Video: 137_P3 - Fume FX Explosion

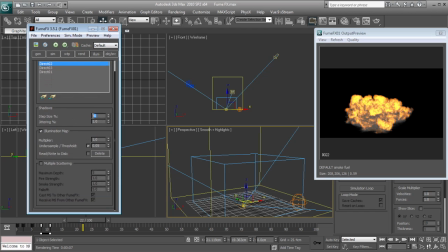20:36 Now for our illumination, we can also turn up the step size to maybe 200, which will help speed things up. But what we're going to take a look at is this multiple scattering option. So what this does is allows the light to bleed into the smoke and essentially illuminate the smoke.
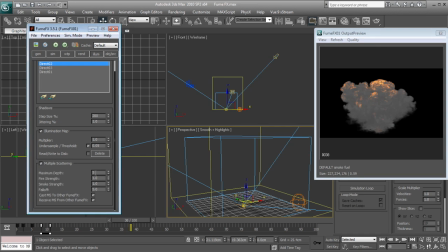20:53 So let's turn that on. And we're going to set the maximum depth to 8 and the fall off to 7. So that'll just optimize our render a bit. Now I want to turn the smoke strength down to 0. But I want my fire to illuminate the smoke around it. So let's leave it at 1. Or actually, let's just turn it down to like 0.5.
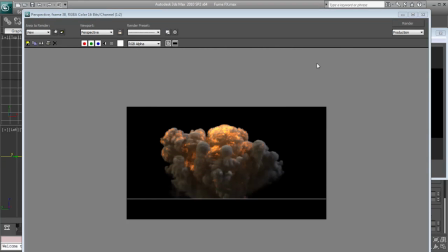21:12 Let's render it and then I'll show you what it looks like without. Okay, so here's what it looks like with multiple scattering on.
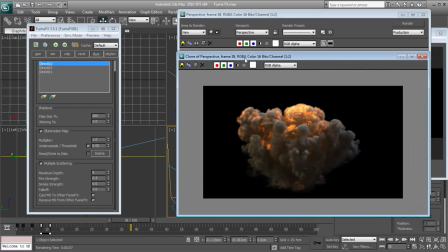21:21 So I'll copy my viewport render there and then let's turn it off. And let's render it one more time.
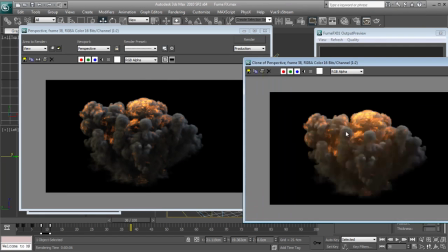21:32 So you can see here it's illuminating the smoke in a really interesting and really realistic way.
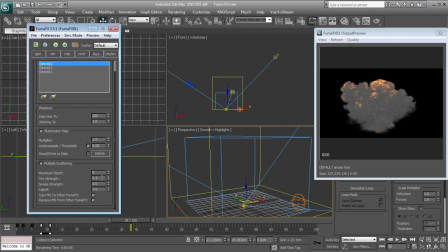21:37 So we want to keep that on, and we might turn the strength down just a bit, 0.45. All right, so this is looking pretty good.
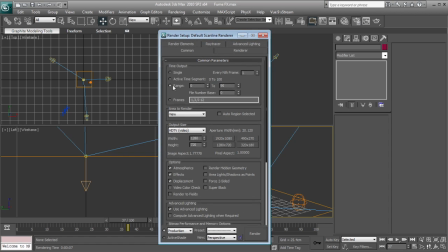21:48 And if I wanted to render it out, I could go to my render settings, set the range 0 to 60 or whatever I have, 70, and then set the output to a file format. I like to use OpenEXR. And you just click render, and then you'll get a render sequence of the explosion.
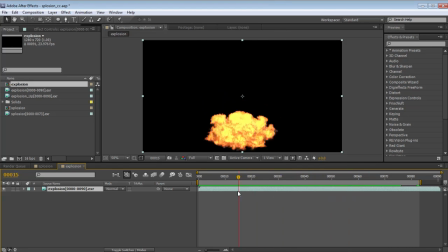22:06 Now, I've actually already rendered out a similar looking explosion, and we can take a look at what the raw frames look like.
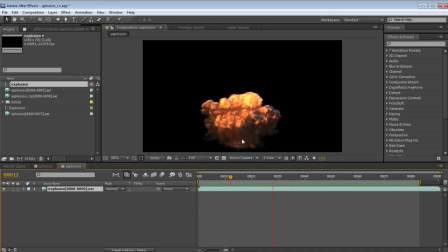22:15 So it looks pretty cool. We've got some nice smoke rolling. And what I want to do is show you how you might color correct this to look a little bit more realistic.
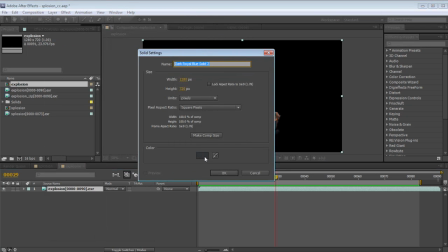22:25 So let's create just a gray background and drop that in there.
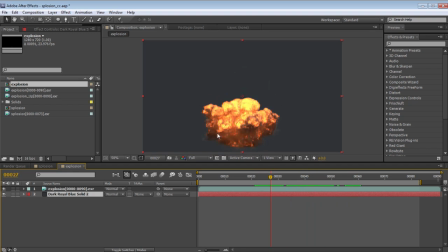22:32 And then we're going to go ahead and color correct it. So what we'll do is we'll choose Effect, Hue and Saturation, and we'll go to the red channel here, and I want to just shift it over just a little bit and then bring the intensity down and the saturation up.
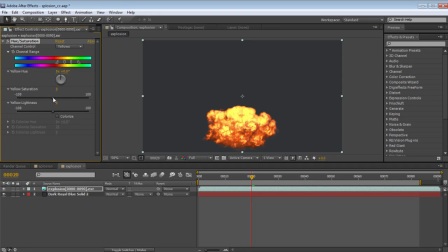22:50 Then we're going to go to the yellow channel, and I want to bring the saturation down, but the brightness up, or the lightness. So what that's going to do is just give us a little bit more of like a bright spot in our explosion.
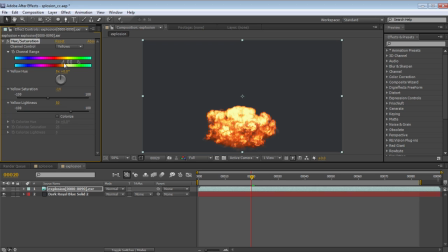23:05 So we'll just shift this over so that we just get some, so we leave a little bit of the yellow, but we can brighten up part of the explosion. So I don't want to do it that much, but I just want you to be able to see that we're just isolating some of those yellow hues.
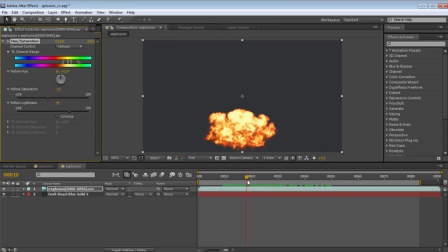23:20 Turn that back down there. All right, so there we have the initial color correction. Now back to the red channel, I might bring the lightness down just a touch so that it blends a little nicer.
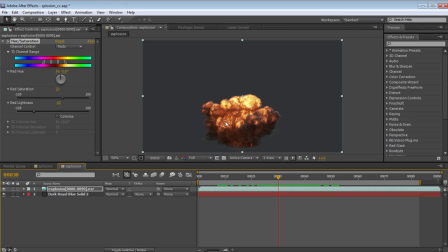23:37 And then we're going to do some glow effect. So then we're going to create a new adjustment layer.
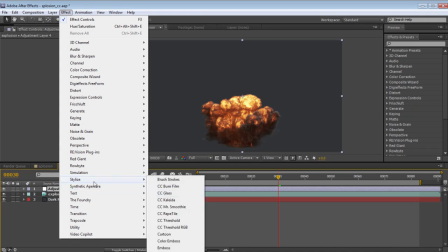23:42 And we'll choose Effect, Stylize, Glow, which is just outside of the frame.
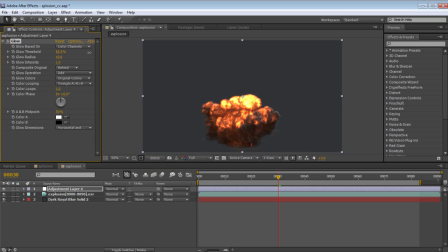23:48 Sorry about that. And let's turn up the threshold a bit. And I want to set the glow operation to screen. And I want to change it to AB color. And we'll come down here. Let's set this to like an orange and then like a red-orange.
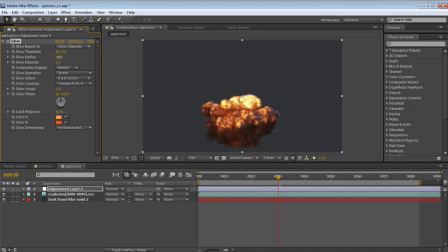24:08 So then we're going to increase the intensity and the radius. So there we have a little bit of glow going on. So let's duplicate the glow now. Control D or Edit, Duplicate. And let's increase the radius of this. So we're going to make it nice and wide and even lower the threshold so that our entire,
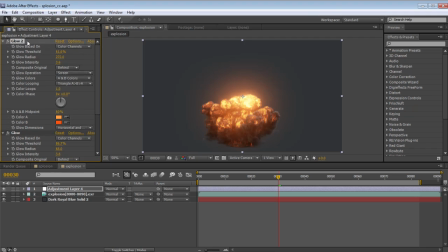24:27 in fact, let's put this one before, so let's put the wider glow before the tighter glow. And let's lower the intensity a bit.